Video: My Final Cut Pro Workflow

Today I'm going to show you my process for how I have created over 200 tutorials in Final Cut Pro.
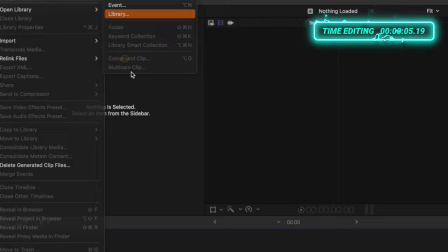0:06 The first thing I always do is go up and create a new library and I just locate the folder that I want to put it in T209.
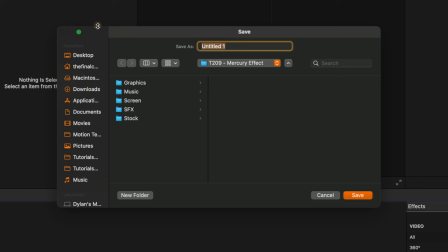0:13 I use a numbering system so I can quickly find the different projects I have created across all my hard drives.
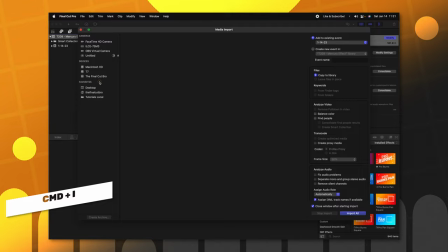0:19 I call it the same thing T209 Mercury Effect and then we'll push save.
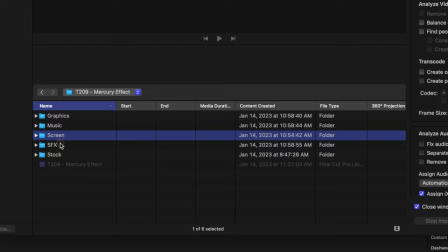0:23 Now that I've done that I'm going to go ahead and import some footage here. I'll look up my screen. Now I haven't added any music graphics, sound effects or anything like that.
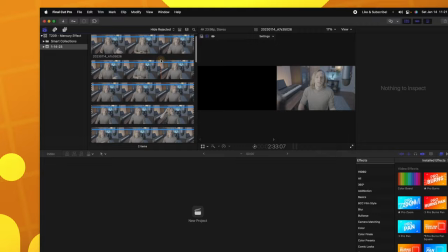0:31 So we're just going to select the screen and import that. I'm going to push shift Z so I can see both my screen and my face cam.
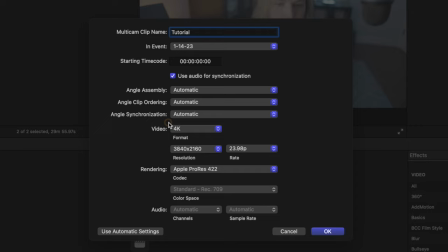0:38 Now that I have my footage in, I'm going to select both of them, right click and throw them into a new multicam clip. And I just call this tutorial. From there, I'm going to leave my resolution at 4k and set my frame rate to 60 frames per second.
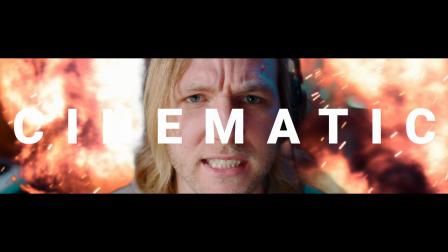0:50 Then I'll push OK. I like to record my face at 24 frames per second. So it looks extra cinematic.
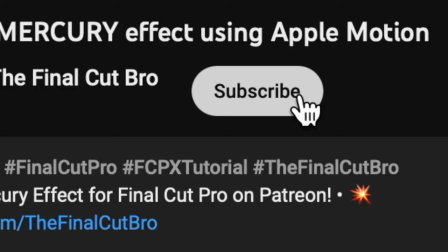0:55 But then I like to record the screen at 60 frames per second so that you can really smoothly see exactly where the mouse is moving to. It also makes animations look really, really good in Final Cut, so that is why I do it that way.
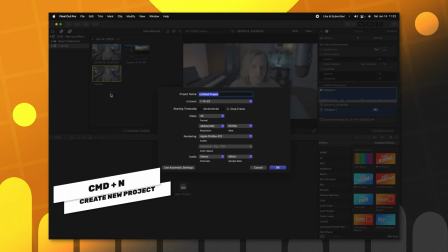1:07 Now that I've got my multicam all set up, I'm going to push Command N to create a new project, and we'll just call it the same thing,
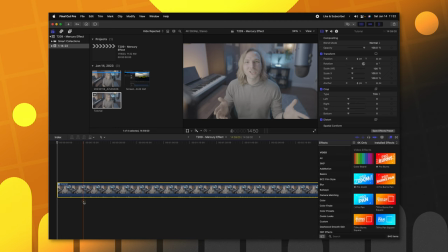1:12 T209, Mercury Effect, and we can go ahead and leave the frame rate at 60 frames per second. I'm going to go ahead and drop the tutorial here on the timeline, and then we can double click into this multicam to see both video elements.
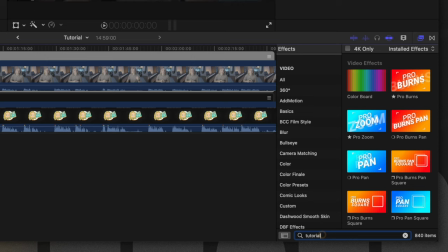1:25 From From here, I have a lot of presets that I've set up. So if I just look up the word tutorial in my effects, I can see that I've got my tutorial screen capture. So what that preset does is it shrinks my video down 90% and it also adds a drop shadow.
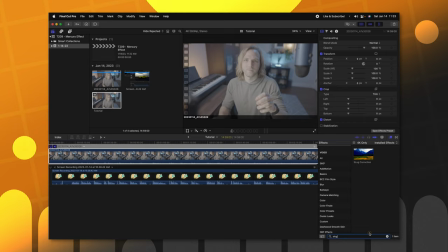1:38 From there, I need to correct my video. Now I just recently started recording everything in S-Log3. So what I'm going to do is look up my S-Log correction and apply that.
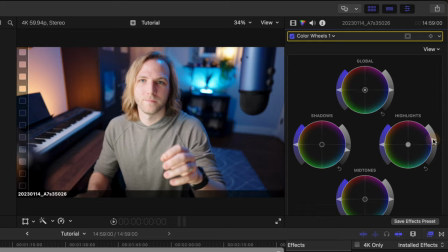1:46 And what that correction has is a color wheels layer above the custom LUT. So I don't always have to do that because generally when you're correcting footage,
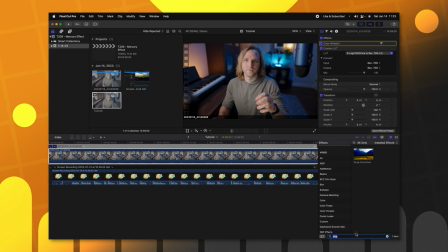1:53 You need to adjust it from the color wheels above everything before you go in to apply
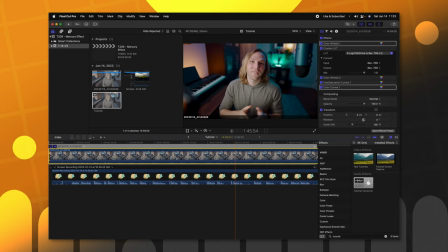1:58 your LUT Then I'll go back to my tutorial here and look up teal tutorials and apply that So now I've got this teal and orange look going and things are looking pretty nice After that we need to go in and actually fix all of my audio which is recorded through my screen Now I'm recording both the computer audio and also my voice audio So we need to take a look at all the multi-channel audio
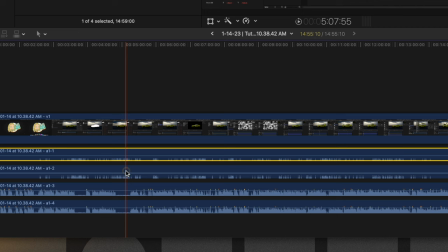2:18 that's in there to do that You can select it go up to clip and select open clip So I've got all my keyboard clicks and mouse clicks here in the top layer.
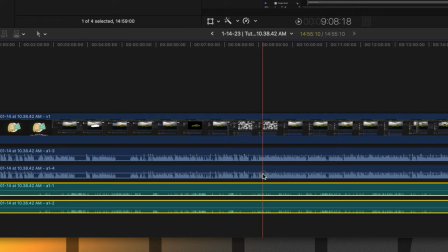2:25 So I'm just going to select both of those right click, select assign audio roles and select effects.
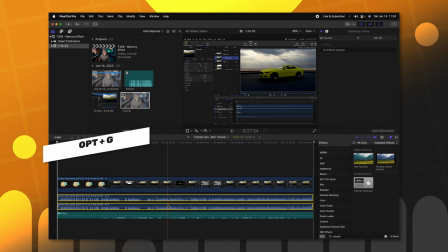2:30 Then I'm going to push option G to throw them into a compound clip and I'll just call them effects. Then I'm going to do the same thing with my dialogue tracks, option G and call it dialogue.
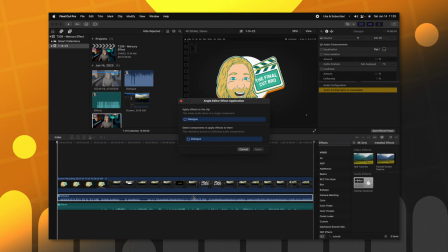2:39 And then from there, I go over to my audio effects and click and drag my tutorial voice over, which I apply onto the compound clip.
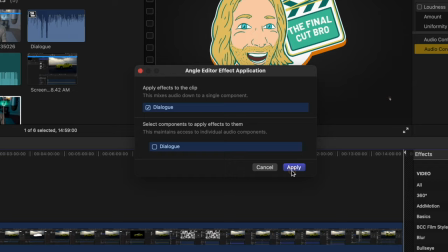2:46 It brings up this window asking if I want to apply it to all the layers and I do. So I'll just select dialogue and just like that, we should be good to go. Editor Dylan here. I am filming this on my iPhone so it feels extra spontaneous, but really this is the third time that I've had to do this. I forgot to mention why it's so important to use audio rolls. Now by using these audio rolls later on in your video,
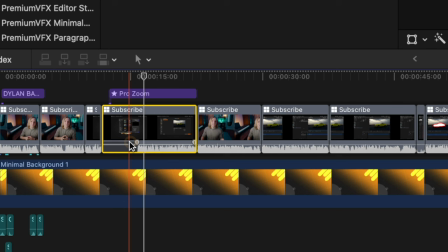3:07 if you happen to need to change the volume on either your audio tracks for your computer or your dialogue tracks, you can do so by expanding audio components. this gives you individual control over each track which you can adjust the volume on and you can clearly see with a visual color what you are adjusting now the rough overview of how i process my voice is i add
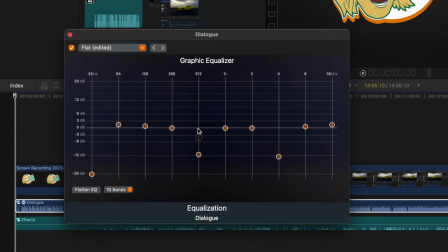3:29 some basic eq i've got the 32 hertz all the way down because you can't even hear that the 512 i drop down a bit and the 4 i drop down a bit that adds some extra clarity and then just barely on the top i bring up the high end now there's probably a lot of audio engineers out there that are screaming at me because this sounds terrible, but this is what has worked for me and all my speakers. It sounds fine. So that's all that matters to me, I guess.
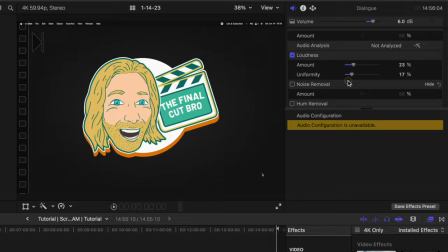3:54 Once I've done that, I also applied the loudness filter onto my scene and I just drag up the amount and uniformity a bit just to add some uniformity to the voice. So nothing's really peaking, but nothing's too quiet.